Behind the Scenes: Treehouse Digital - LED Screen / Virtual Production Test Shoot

is a tracking marker that basically maps the movement of the camera and the space around it corresponding to sensors that are placed into the area so basically it speaks to these sensors saying the camera now is pointing down or pointing up and then that maps out coordinates to the screens which then move the virtual camera. We've been doing the environments in the Unreal Engine and the advantage of real-time rendering is that we can make changes on the fly so for example when we came to the shoot we were determined it was going to be sunset we looked at it and actually midday sun looks amazing so we
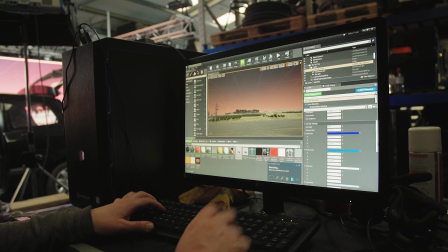just change it.
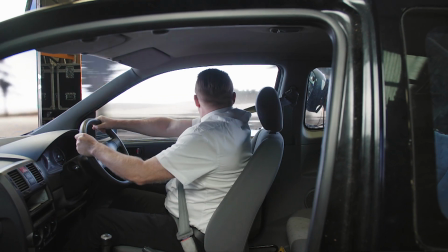The other thing we can do is have a car crash in complete safety and we can animate it out using real life physics and it just looks amazing.
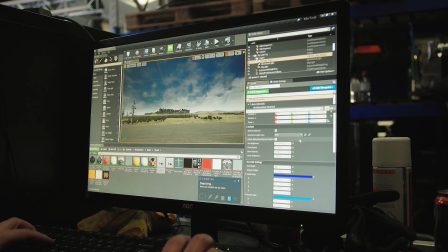So we reached out to the guys at Unreal and they said look we've got this great academy,
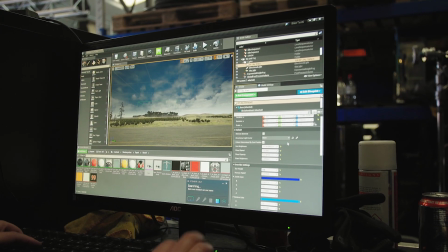just learnt how to create an environment, animate, all within about a month.
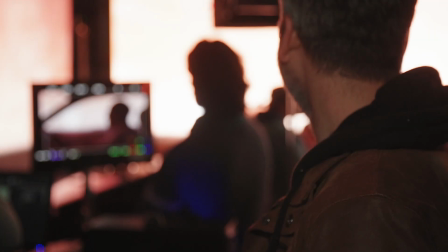We've managed to go from no experience at all with real time rendering in a game engine to then being able to create environment, put it on a screen and act in front of it and this is the future of shots like this because you just get so much that you wouldn't be able to get in the budget levels that we're looking at, it's really exciting. Everything from the camera's coming in at 8k which is fantastic because it's large format, it looks fantastic,
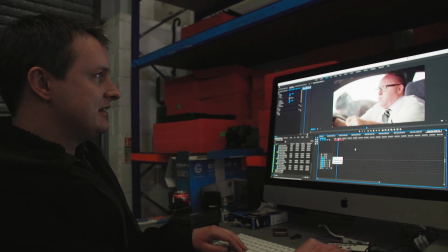you can punch in quite a lot before you see any I'm really happy with what we're seeing and what we're getting.
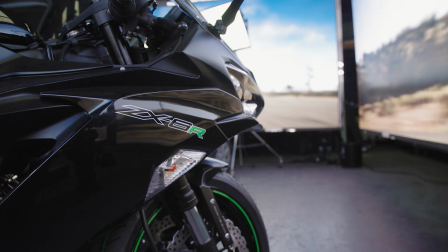I'm ready to say goodbye to green screen. Every little reflection from the size of his glasses,
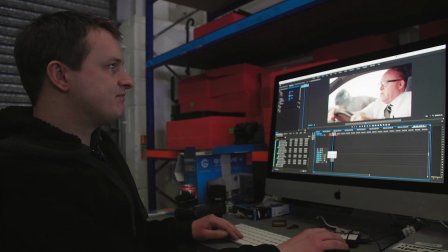just the highlights of the skin tones and everything. When a tree goes by,
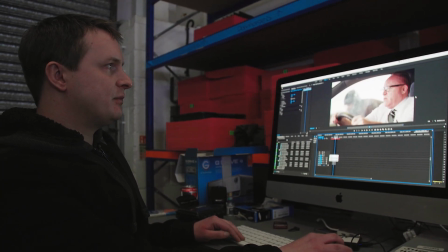this is something that you really can't do if you are shooting on green screen or if you're rotoscoping and replacing the background
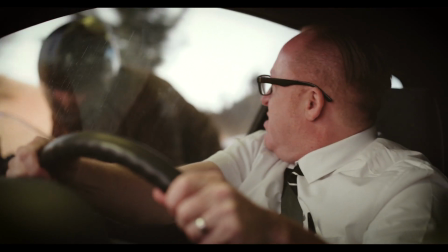plate. it's very difficult to get a relationship between
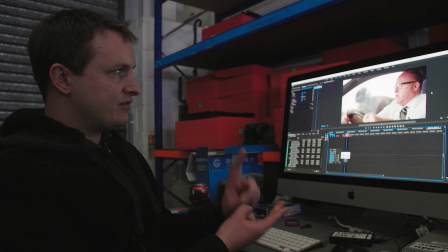what you're seeing in the background and the reflections and the way that lighting sort of bounces around
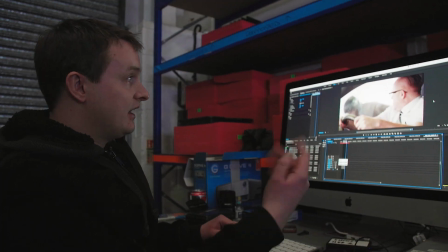and affects all of the subjects in frame. It just makes it look real and you've got something to edit to as well.
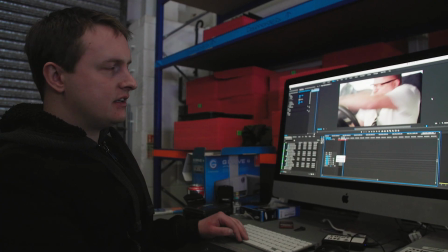It's much easier to have an emotional reaction when you're putting
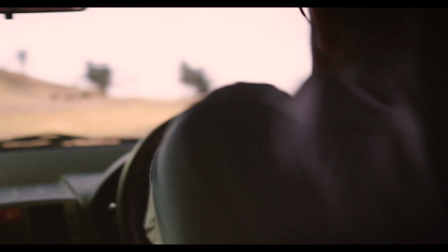an edit together if everything's there in frame ready for you.
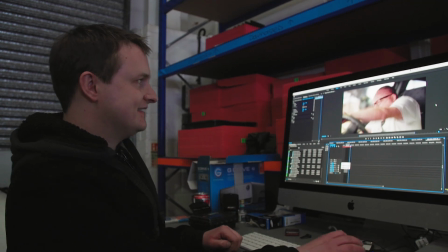It's exciting, really exciting.